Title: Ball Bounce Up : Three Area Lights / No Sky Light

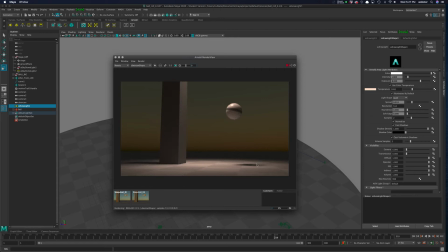Okay, so in the last tutorial, let's fire this up here. I still left the sun back there, or sorry, the sky. I made the sun disappear below the horizon, right?
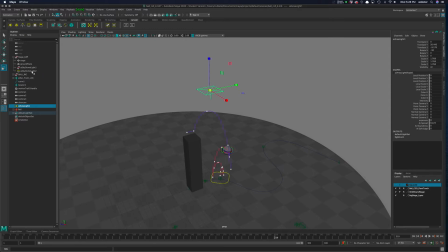So let's just go back and I'm gonna select my sky dome, and I could put it on a layer.
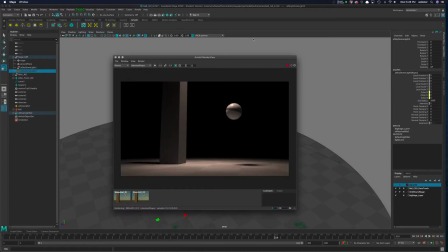I'm just gonna hide it. Let's go back to our little render. So I'm gonna treat this as a scene that doesn't really have any sky. One thing we'll probably end up noticing on the side here, I'm going to get a little more grain, just because there's not that much light coming into the scene.
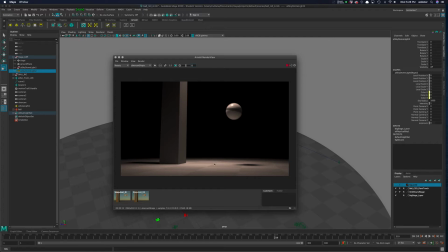There's lots of little tricks, lighting tricks. I could keep the sunlight there, but make it invisible to the camera, things like that. I'm going to cover that basically for the Walker tutorial. Really what I'm interested here is, the light is coming in and it's hitting the ground, it's bouncing and it's illuminating here.
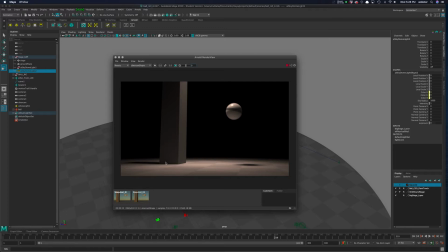But there aren't a lot of objects in the scene to bounce around. So like the shadow back here is a little dark, right? Yeah, you can even see this here. So what I'm gonna try to do is just play with the lighting by adding a couple different
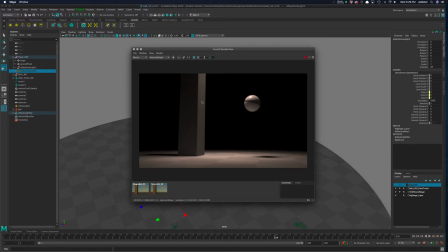area lights to the scene, just to play for dramatic effect. So I have this one, it's kind of this general spotlight.
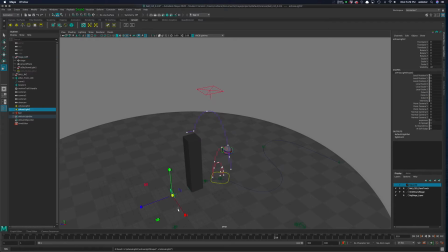I'm gonna go ahead and create a second one. And I can just position it, right? Let's make that a little smaller. I can just do this by hand, if I want to. Another way you can do this is if you go up to panels, you can say look through selected.
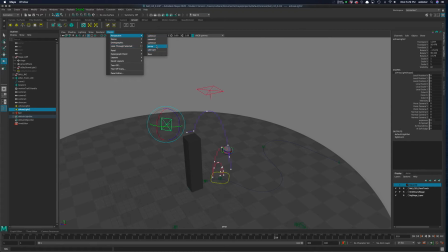So we use panels where we go up to perspective, and here are the various cameras, right? Perspective, which I'm looking through, and the Uber camera that I created. But I also, with the object selected, I can say look through that selected object. So right now I am in the light, right?
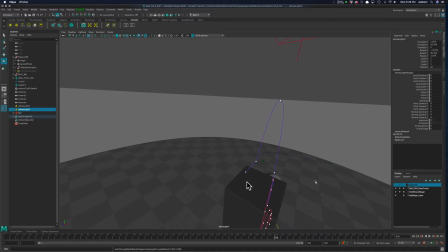It even says AI area light number 2 down there.
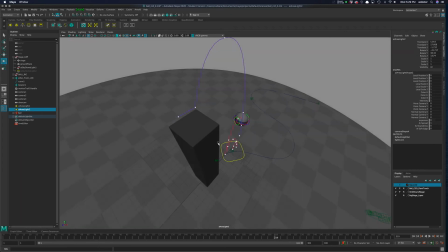So if I want to, this is a great way I find to kind of position some lights in the scene.
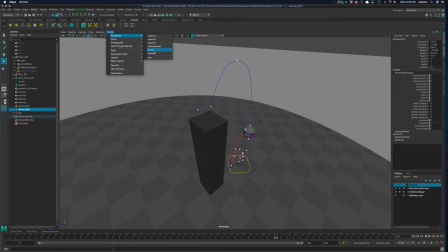So I don't know, I'm just gonna do that, and I'm gonna remember to go back into perspective, very important, because if I get the light where I want it to be, I don't want to keep moving it,
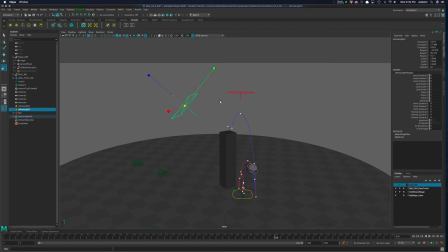right? So if I get out of that, there we go. So I have this little light here. And I'm gonna make it big because I really don't want a hard shadow from it.
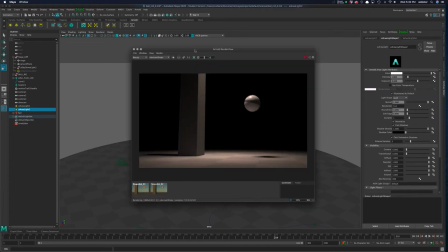And let's just go to my, let's just say perspective camera as I'm tweaking this.
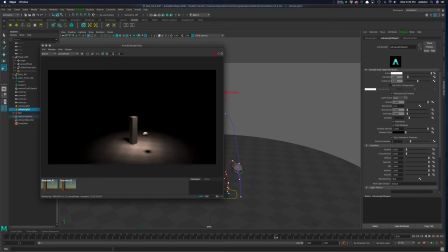And I'm gonna go, I used a slightly warm little light here. I'm going to go to the temperature that we talked about. Remember, lower numbers like 2000 would be kind of an orange. We can even see that temperature right there without seeing the light on. But I'm gonna use something that's a little blue.
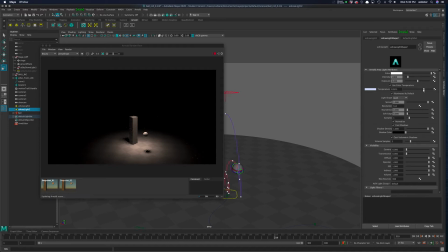Crank this if I want to. It kind of bottoms out at a certain point. It doesn't really change too much more. With exposure, just a little bit. Let's try 7, right? So you can see here that I have the light's not visible.
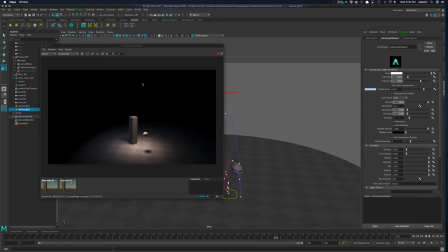I could make it visible. The light's not visible, but I'm just trying to add to the scene as if there's some little invisible blue light that's adding, and you can see the shadow now is a little more interesting. I can actually see the texture that's on the ground, right?
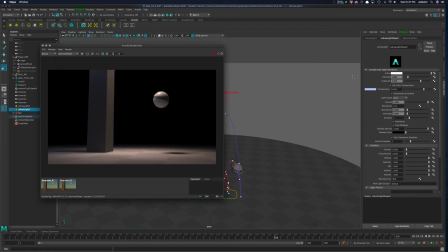So let's just, I'll just turn this on and off. There's other ways to do this where we could toggle different lights to see what they're doing. But you can see it adds a little bit of drama there, right?
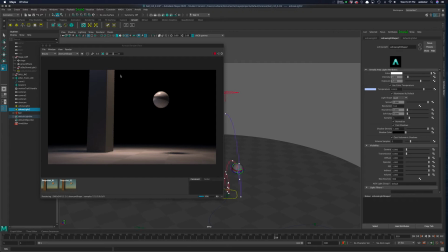I'm kind of down with that as a way to kind of illuminate this, the pillar a little bit. So this is a little more active in the scene. Also too, if I'm looking through the Uber camera, I want to make sure this looks good. Oh, I really like the blue here, right?
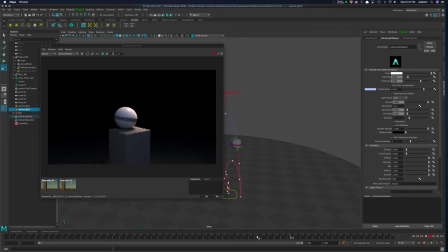And we have the little spotlight on it. I don't know, maybe just a couple lights are gonna be a good deal.
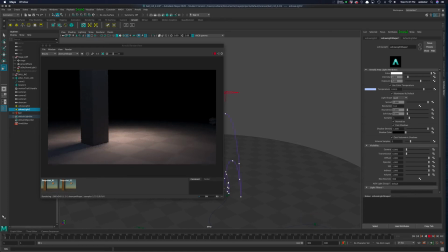Let's see what happens. You can see the light.
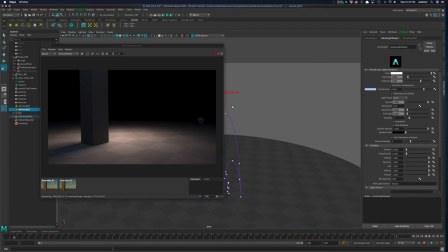I don't know if this will work or not, but let's go ahead and try. Let's get creative here.
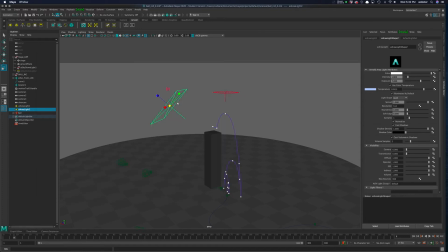So remember when you put these lights in there, it's kind of dependent on your scene. So let's go back to this.
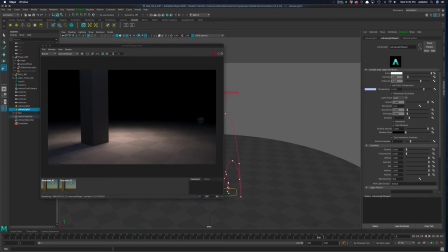So right now this works really well at the top, right? I have this nice little blue light on it.
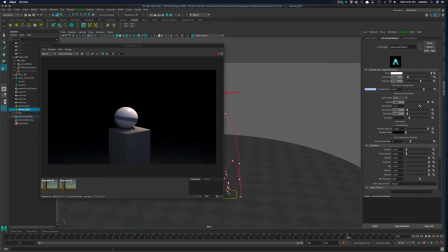It has a little highlight. It's lit up, I can see it. I can see all the geometry that's in it. And if I go back here, it adds a little bit here so that just doesn't become kind of dead and black. It's a little bit here. Maybe I would want to add another light to lighten that up.
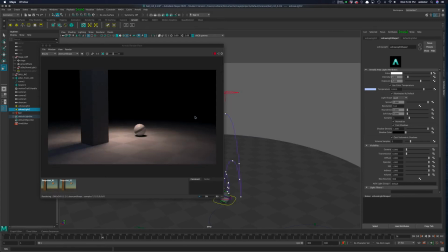Maybe I want to duplicate that blue light and focus in a little area. One thing is, it comes out here from the background in the blackness. I think what I might want to do is create like a colored light, something that's really orangey maybe, and put it off camera so that it's casting that into the scene.
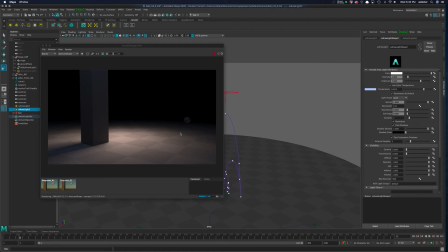We don't really get a sense of like, well, where's this orange light coming from? Well, we don't need to know, right? It's just this amorphic kind of stage in the scene.
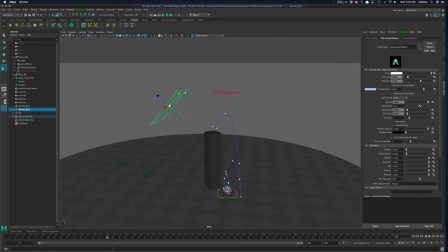So let's go ahead and, I'll just create another one, easy enough, so I can repeat this little process, right? So panels, panels look through selected. And now I'm looking through this light.
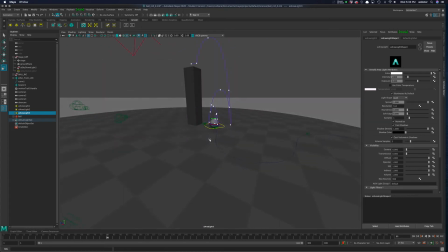And what I'm going to do is position it off here. It's kind of this mysterious, who knows what light. And I always think lighting is almost like sculpture. Let's go back to my Uber camera.
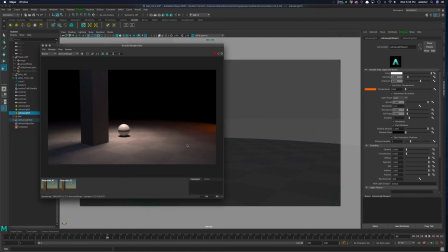Right, so we'll start looking through the scene. Look at that, that's kind of cool. Yeah, I just want to position that slightly. I don't want to see really the edge of the stage if I can get away with it.
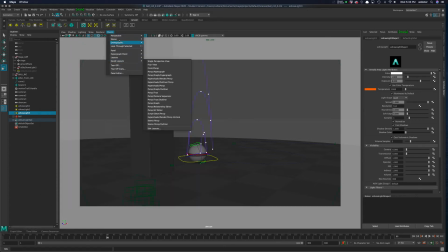So maybe what I'll do is, let's go back to the perspective view and see where I've got this.
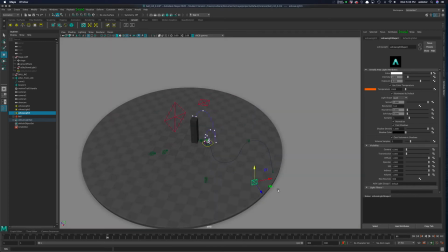Oh yeah, it's right there. If I can use my hotkeys correctly. It's been a long day. All right, let's go back to the Uber camera.
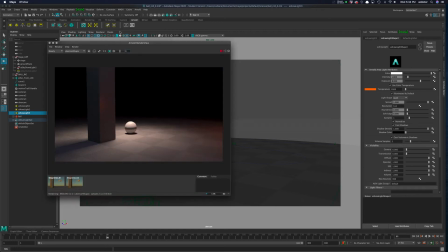Ooh, see, I like that a little bit. So we are getting a little bit orange here. Lots of different things. These lights, they're so versatile. In fact, I'm just gonna turn the samples to 2.
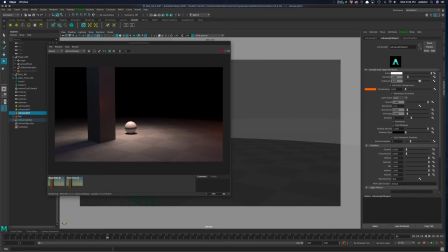I got a feeling I'm gonna need them. Let's put a little bit of warmth in there. Maybe we could just go up so you can see that's just these numbers. You have to be sensitive when you're using the exposure. But I think that's working really well. It's hitting the ball. I certainly like what it's doing to the scene.
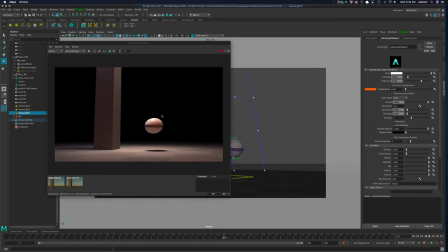This is great, right?
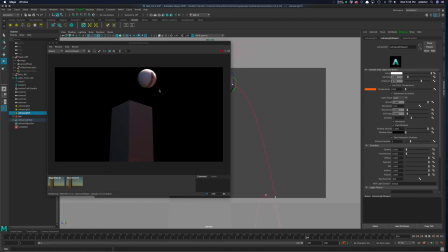Look at that. So you can see now I'm playing with lightness, but I'm also playing with temperature, right? There's this blue over here. This is orange. I use kind of a default white. That has a little bit of warmth to it. But all this just, I think, adds to the feel, right?
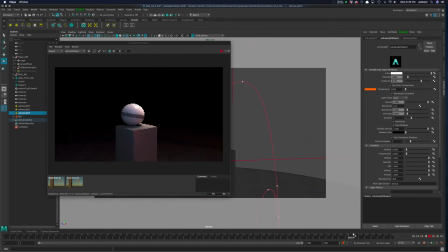I mean, if you can animate a scene and you can get a sense of the temperature, well, that's kind of nice, right?
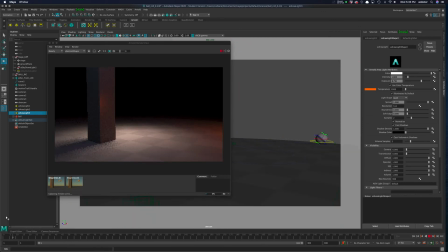So I think that's working. It's a little more lively. Why is it coming out of the darkness over here? Oops, sorry. Is my Uber camera really set right there? Maybe I wanted to tweak that and I missed something.
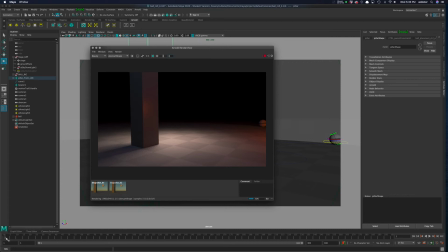We'll see. Rolls in. Yeah, I think that'll work. I really like it on these last 2 shots. I'm not as keen on it, maybe here.
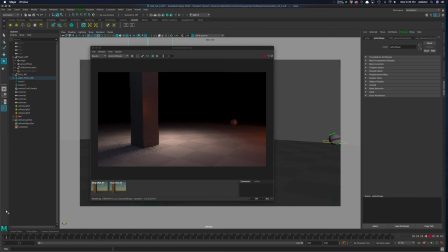And I could always animate that.
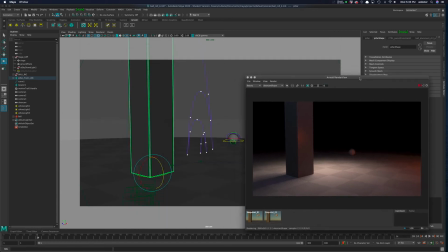Maybe I don't want that light to be on in that beginning shot, or maybe I turn it down a little bit.
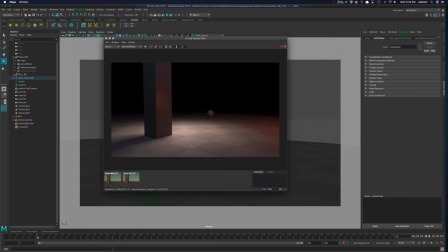So you can animate the lights, I guess, I don't guess. You can animate the lights if you want to. There's even light linking that you could do.